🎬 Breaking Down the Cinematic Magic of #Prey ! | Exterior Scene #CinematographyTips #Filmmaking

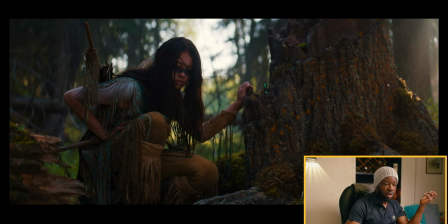(21:52)
consciousness of as an artist of knowing what is available to you and how you can sculpt it and shape it into what would work and as independent filmmakers this could also like help you understand how you could work with the limitation of what's giving you free like free sunlight and a lot of
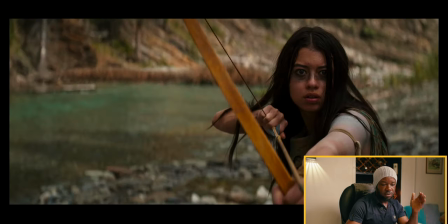(22:11)
backlighting was used in this film a lot of diffusion was used in the film because if you watch diffusion by nature or diffusion by landscape or even active diffusion like in this frame you can see that there's there's actually a bounce in her eyes that's actually lifting up like the neck area but
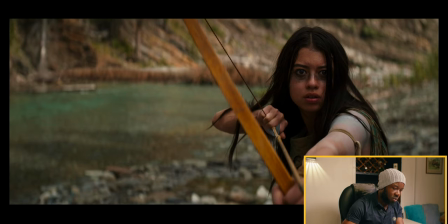(22:28)
there's like the sky where the light is coming from and if you look at the waters to the to this side of the frame right if you look at the waters to the side of the frame you can see the rocks that's creating shadow which means the Sun is coming from this side of the screen right light in the background while she's like now in the shadows creating like this kind of soft alley light whereby the sky becomes
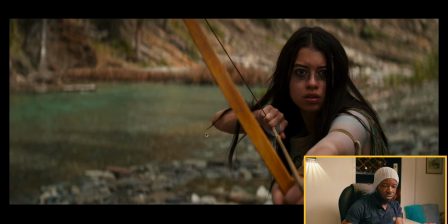(22:48)
like the soft box and they could like just use neck feel to be able to um take it out you get take out some of the light that would come from this side okay and that just makes it a lot more natural but if you watch when they reverse the shot
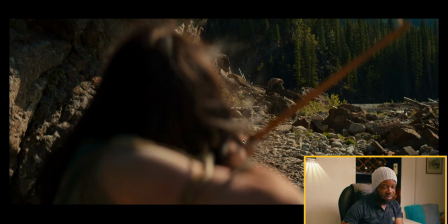(23:03)
now this is the interesting part about light continuity because they're playing with the because it has its downsides and these are some of the downsides you get but it's so good when you watch the film your brain will never pick this up you get the sun is now on this side coming in right whereas
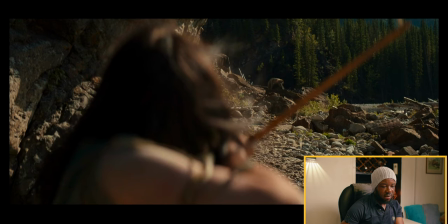(23:18)
the sun was on the other side of the rock the bear cgi bear somehow they broke continuity but it still looked great that if you go between the this and this somehow your brain just says yes that's normal okay so if we look at it very well the sun is coming in from this
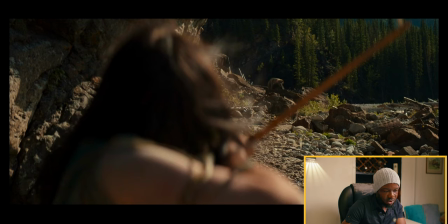(23:33)
side it's not coming in from this side like we imagined before you guess it's not you do not get it coming from this side of frame it's coming in from this side because you can see how it's highlighting these branches here how it's highlighting these rocks and the rocks are now in shade so it's actually coming frontal towards her
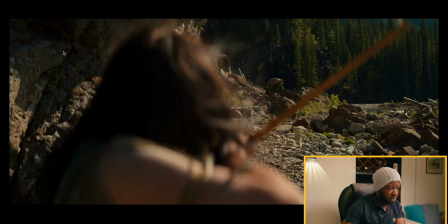(23:49)
as opposed to coming in from her dark side you get
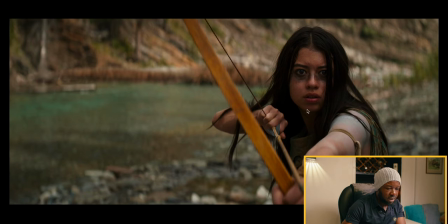(23:54)
so um here it just kind of carries on
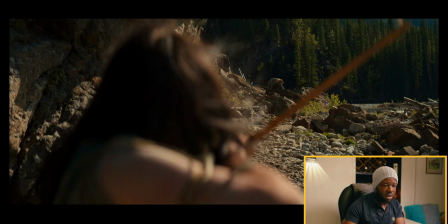(23:59)
although it's not like light continuity bear it kind of just matches and you do not just think about it of where or how it looks but it just looks so great by respecting the quality of light you get and actually keeping the contrast ratio which is helping the entire story to actually match
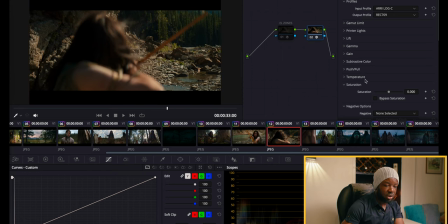(24:17)
well because if we actually get out of this and actually check contrast ratio we'll see that it's similar across
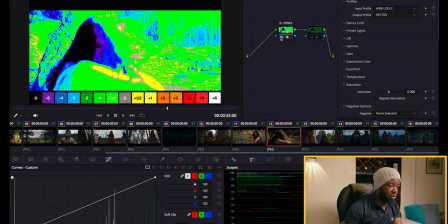(24:22)
the film maintaining such ratio even if the continuity is not that the same you get the brightest in an image somewhere around two um yes half stop over on the skin and there is
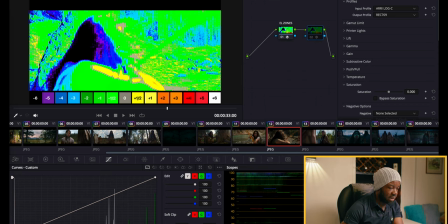(24:36)
like the darkest thing that we can see obviously the black hair but if we measure somewhere around her dark side it's like um minus three minus four so still under that three um two and a half three um stops or three and a half stops of um of dynamic range and the way
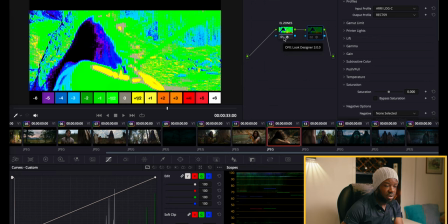(24:54)
i'm using el zones like i showed you is in look designer which just helps you technically see how the data is distributed you get
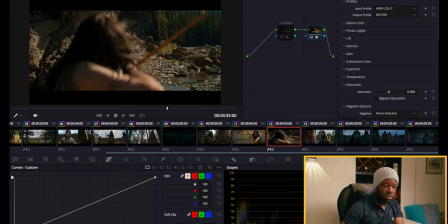(25:02)
and gives you an an inference on what to do you get and you can see
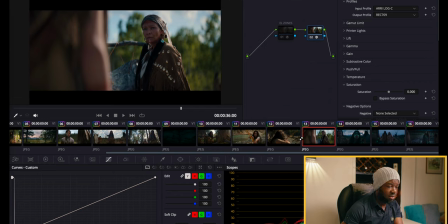(25:07)
most of the entire film during the day exteriors are backlit most of them you get you have very few scenes that are front the ones that front leads are in shade like we saw with the last frame here you get most of them are generally usually backlit you get and
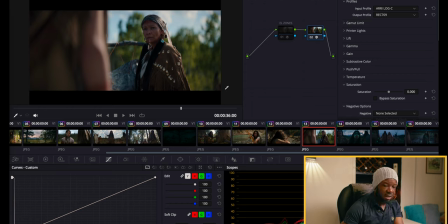(25:20)
that's quite interesting because backlight characters looks great in backlight for exterior so working with the with nature and the sun would help you achieve interesting looks if you do know how to manage the quality of
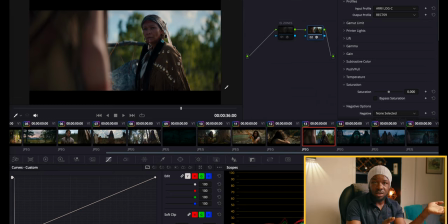(25:37)
light and some of the things you could actually try doing is probably if you have such kind of scenarios whereby you probably have an epic or some kind of film that takes place in the large exteriors you could go there and probably take a picture to be able to start the quality of light that actually happens you get if you have like an instant like a 360 camera that sees all around you could probably take pictures at different time of day so you can go and